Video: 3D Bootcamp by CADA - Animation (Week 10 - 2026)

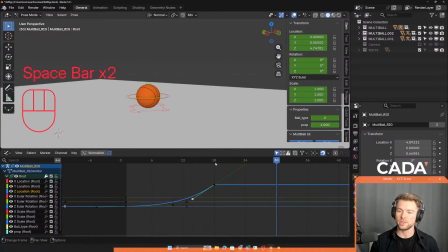[22:46]
So what's going to happen now is it's going to bounce off the floor,
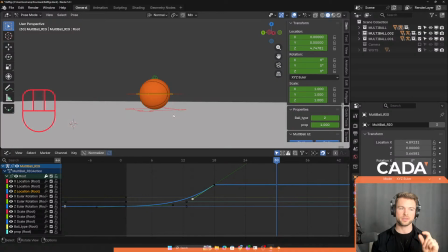[22:50]
but it's going to have a bit of time where it's stuck to the floor, because you don't touch something and then it's like, I don't know, like when your foot touches something warm and you instantly pull it, you need to absorb the weight and then span off. So at first I'm going to give it 4 frames.
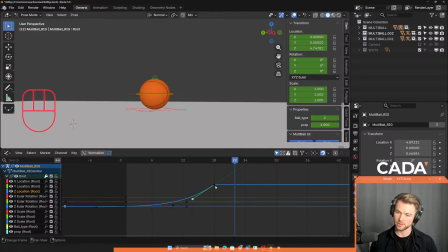[23:08]
So I'm going to go to frame 22, and it's going to be exactly the same on the Z-axis, and I'm going to click I. And we have a little hiccup here where it's doing this weird thing with the graph,
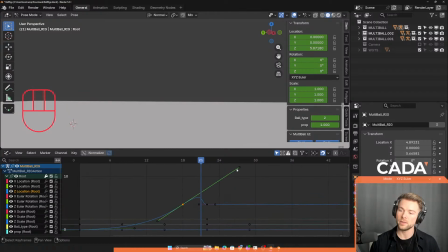[23:24]
and that's because it automatically pulls this guy out. So we need to change the way that the program is trying to automate and help us, because it's not helping us right here. You could try to push this, but it's gonna ruin the other side.
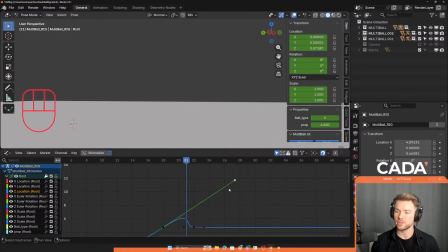[23:41]
So you need to click on the tangent that's going rogue and right click it. Go to handle type and change it to free. And you can see here on the editor that it's doing exactly, or the graph that it's doing what we want. So I'm gonna click this, and then you can move the other side freely.
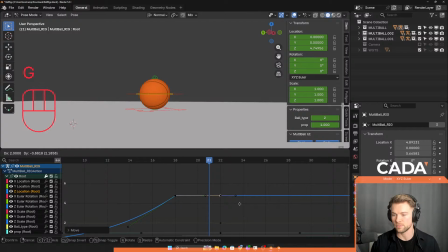[24:03]
And you can try, now you can try and hit it so it's perfectly straight, but it's a bit of a whack way to do it. So instead I would set it to interpolation mode and try linear. No,
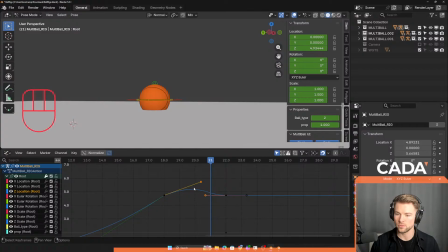[24:21]
maybe I need to select both like this. Yeah, okay, so you need to select both the keyframes where you want it to be straight between. I'm gonna right click and say linear on the interpolation mode. You can see it's also a straight line.
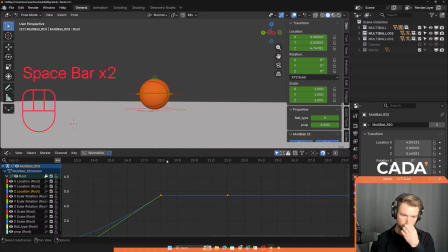[24:38]
And now it's just gonna stick to the floor. Okay, so you should have a drop where the ball is just dead.
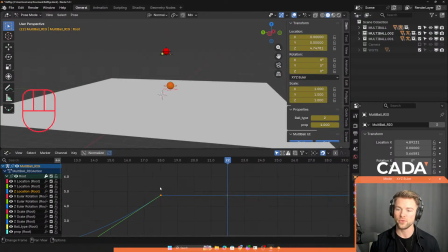[24:48]
Boom. Now, when that is done, we need to move it up again. And let's see, how long did it take for it? We gave it 18 frames.
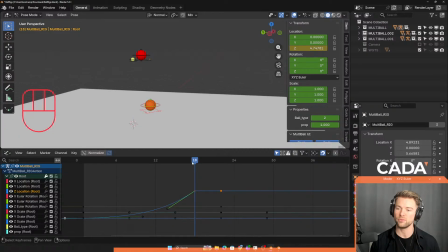[24:58]
Since it lost some power along the impact, let's have it reach the height at 12 frames maybe. So 12 plus 22 is 34. So I'm gonna go to frame 34.
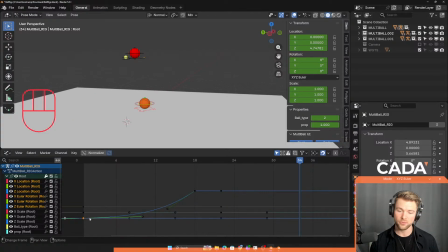[25:12]
I'm gonna just copy the frame or the keyframe I have here, Control C and Control V. And now you can see that it's straight. So we need to again right click after we select all the keyframes,
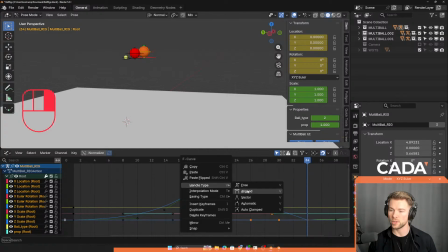[25:30]
interpolation mode, or we can go to handle type and say automatic. No, interpolation mode, Bezier? Yeah, Bezier. Sorry. I don't know what's going on with my graph. It won't let me grab anything, so I can't move them.
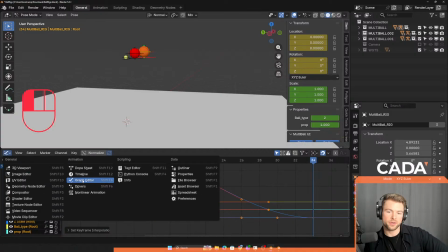[25:46]
Yeah, try to reopen it. And you show you in the graph editor and not the dope sheet, because they're different. But yeah, Blender's graph is weird. If your line is straight here, you have to select the
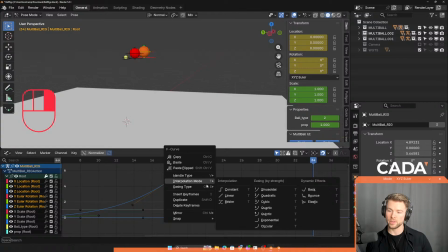[26:08]
keyframes, right click and go to interpolation mode Bezier, because that's gonna give you these back. And now you can again change. The difference though is when it bounces off the floor, it's not gonna go in and ease in.
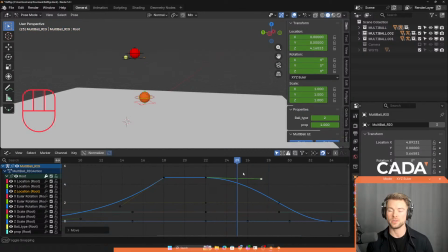[26:25]
It's not gonna do this and then increase, because it just got a lot of power and then needs to explode up. So it's gonna actually start with a pretty steep curve and then it's gonna ease out again.
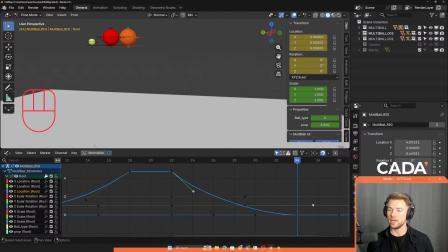[26:42]
And of course it loses some height. So our keyframe down here, this one, we can move it up a bit, so it may be around here.
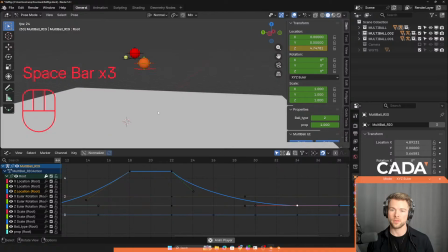[26:59]
And here. You see? This might be also too long between the two. I might actually move the whole thing one frame. So G and X, move it to frame 19 instead.
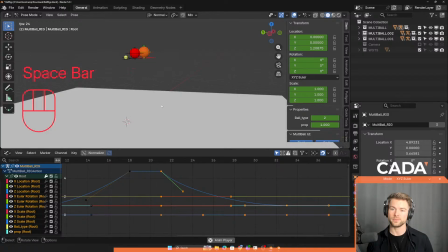[27:15]
That's better. Because the reason it looks weird is that the ball is doing nothing.
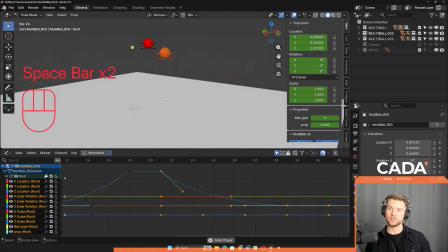[27:22]
But make sure you have this where it's falling faster, faster, faster, sticking to the ground for a brief frame or 2 or 3, and then bouncing fast off. Next up, it reached the top. We spent 12 frames on the way up.
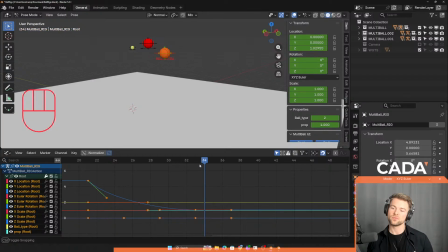[27:41]
Let's go 8 on the way down. So frame 41 for me. I'll have it back to the first frame again. This one. Control C, Control V.
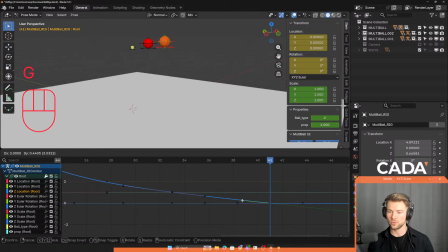[28:02]
And again, we need to change the handle so it goes something like this. It needs to, be soft. Oh, not the first frame, sorry. The top frame here. These ones I need, of course.
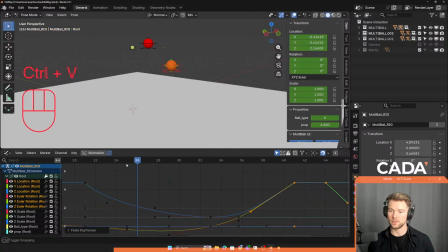[28:23]
That's better. So it's, I need these two. So I'm going to delete these frames. I need these and this.
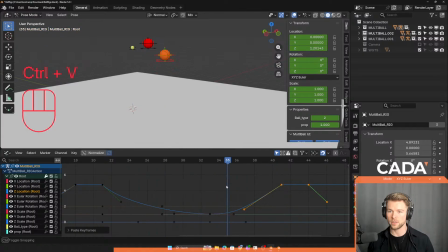[28:39]
There we go. So it's going to go down. This might have been too little. I'm going to give it 2 more frames. So frame 43 instead.
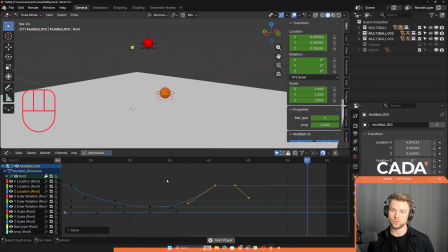Not too bad. It has what? No, it was 18 frames to fall, so it probably needs some more.
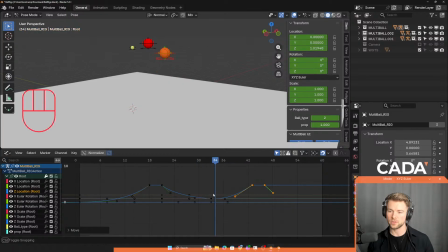[29:10]
So let's try and do 14. So it's going to be 47. I think this is going to be better. There's a bit of math sometimes, like you have to eyeball it sometimes.
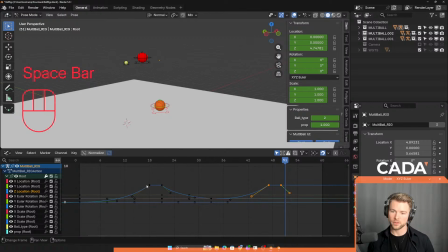[29:26]
Okay, so try getting the curve to look like this. It's going straight. It's also annoying that right now the curve is inverted. Usually when something falls, the graph is going downwards.
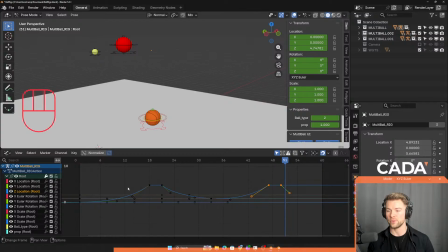[29:41]
And then it stops at the bottom. Right now we have it inverted. So it's a bit messy for the brain. But I hope you guys can still get it. I don't know why it's inverted like this. Okay, now we have this base.
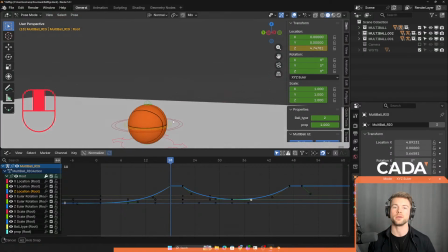[29:54]
Let's add some squash and stretch because right now it looks very weird that it just stops on the floor. So we go to the exact frame that the ball hits the ground, frame 18.
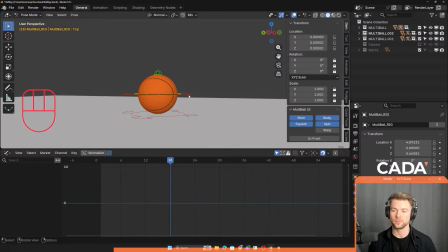[30:07]
And we're gonna click this top squash and stretch control. And right now it has no keyframe, so we need to set it first on frame 18 by clicking I. And then move it 2 frames. So not the frame it's gonna go up.
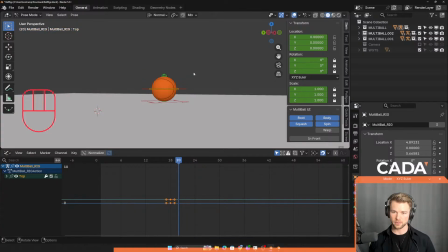[30:24]
The frame before that, gonna squash it a bit. We're gonna move to the frame where it is in the air. Move it up a bit. There we go.
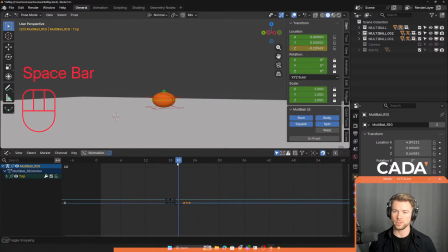[30:45]
And I might actually increase the stretch a bit more. The squash, sorry. Maybe I'll also